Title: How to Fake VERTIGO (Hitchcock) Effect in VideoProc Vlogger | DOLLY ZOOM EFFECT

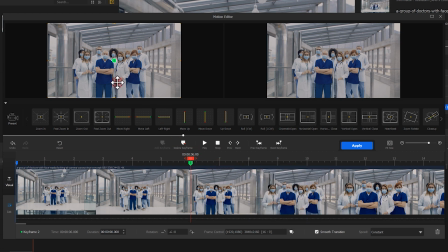(4:08)
The purpose of doing this is to make the proportions of the medical
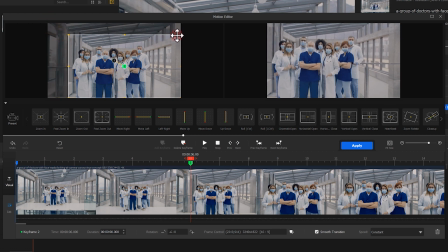(4:12)
members both in this image and in the first frame appear similar to each other, and to further improve the simulation result.
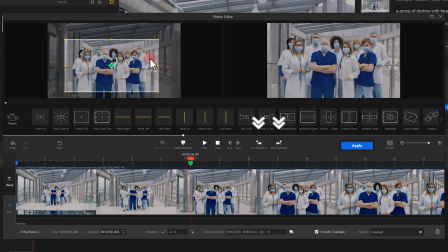(4:21)
During the process of adjustment, we can use these two little buttons, previous keyframe and the next keyframe.
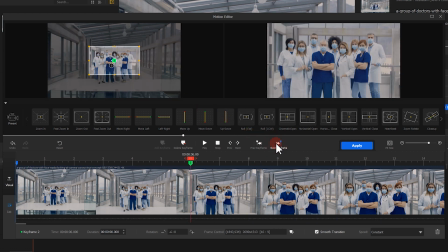(4:29)
Toggle between so that you can further improve the adjustment and get a proper size and position. We're almost there once we get here. Play it and check the result.
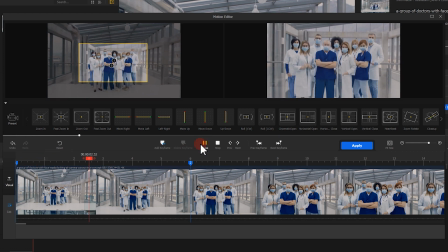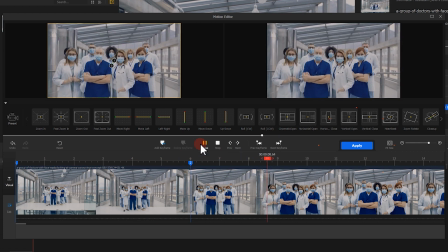(4:49)
Well, not bad. Click Apply and get all the effect into the video. Then, let's return to the timeline.
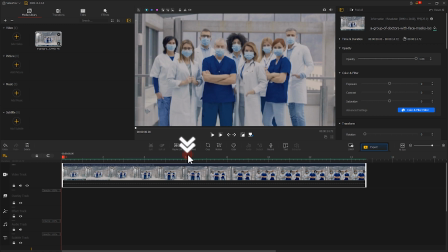(5:01)
click on the position where the effect ends. Click Split to split the video. Delete the extra part of the video.
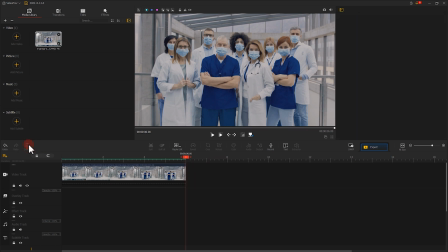(5:16)
Well, there you have a Hitchcock video made in the post-production.
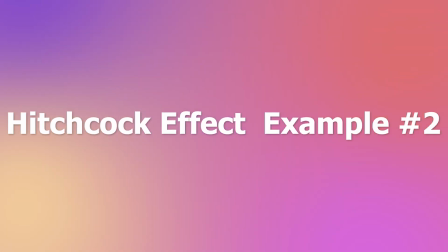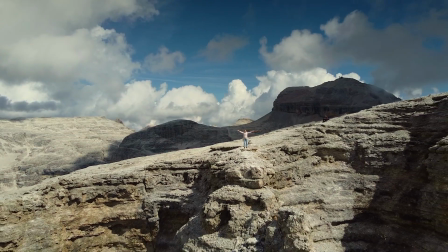(5:33)
Apart from the video with camera pushed forward,
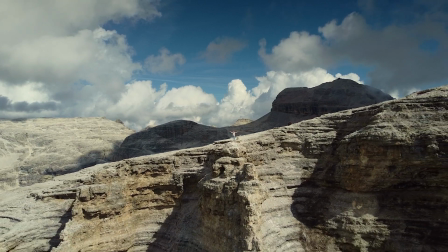(5:36)
you can also create Hitchcock video with footage that contains a camera being pulling back, like what we did before.
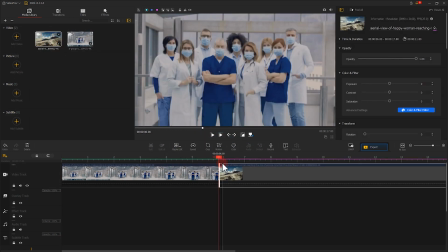(5:44)
Put the footage in a timeline track and open the motion editor.
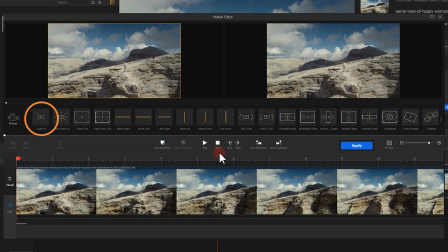(5:49)
Well, the difference here is we use a zooming effect to do it. Other than that, the rest moves are similar.
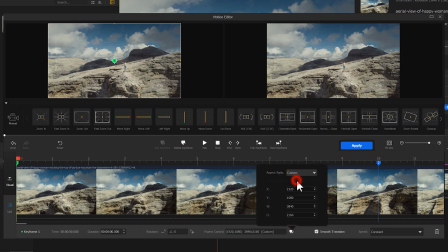(5:57)
And another tip worth noting is that you gotta ensure the subject appear in the beginning and the end of the frames are similar in size.
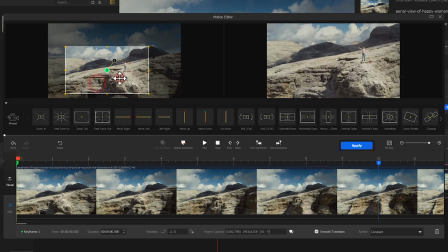(6:05)
Here, let me quickly finish the adjustment.
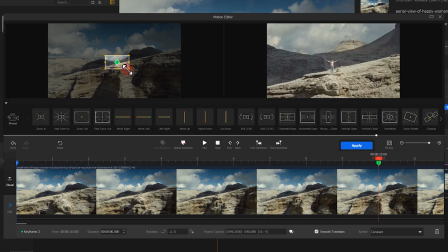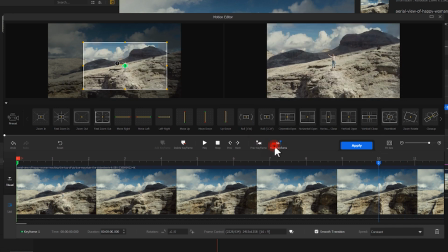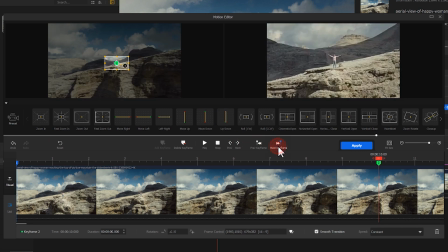(6:19)
Well, I think that's pretty much enough. Play it, and let's see the effect.
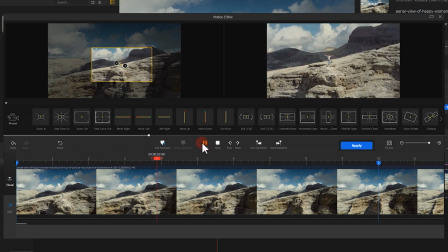Well, this is what I want. Now, click Apply and get the effect into the video.
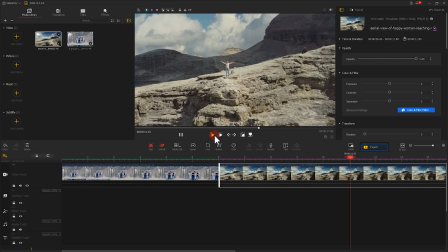(6:41)
You can base your choice of using which method on the language of the shot you are going to express in the video.
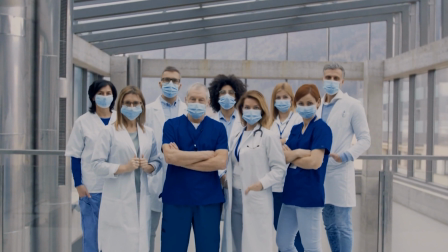(6:48)
Usually, I would go with the first method to show the inner tension of the character,
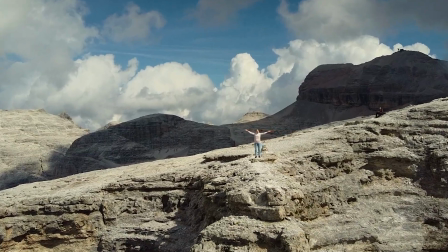(6:53)
while the second method comes to draw upon the subject and the background object.
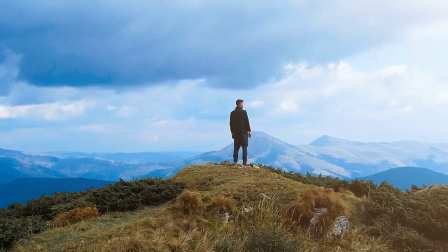(6:59)
Thus, it is often used to express a mutual attraction of two things or to bring the mental distance in between.
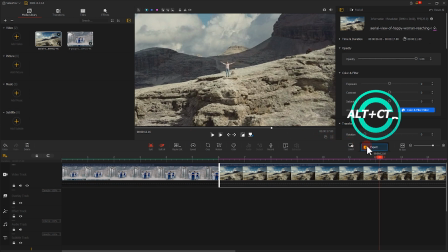(7:07)
After we finish all the operations at last, don't forget to click Export to export your video.
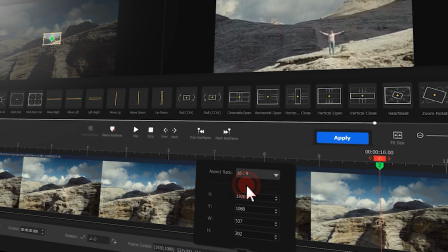(7:14)
By far, I think you have learned how to post or produce a Hitchcock video with VideoProc.
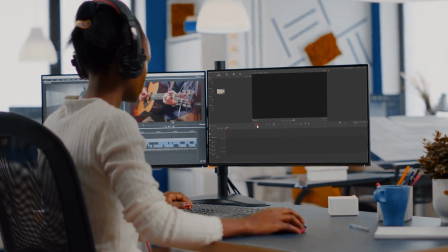(7:21)
So, try apply the technique into your own video making.
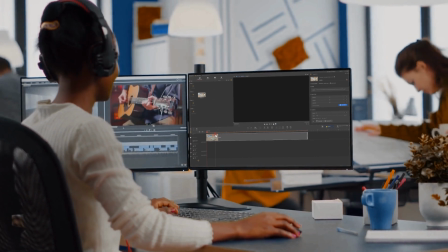(7:25)
Alright, now you've reached the end of today's video about how to Dolly Zoom in VideoProc Vlogger.
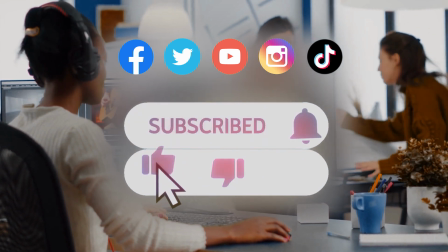(7:31)
I think you've got it. Anyway, don't forget to click the subscribe button to subscribe our channel if you haven't yet.
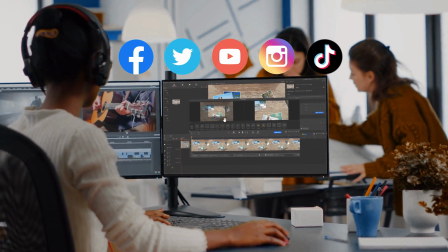(7:38)
We'll see you soon in a Sky tutorial. Hope you enjoy. Bye bye!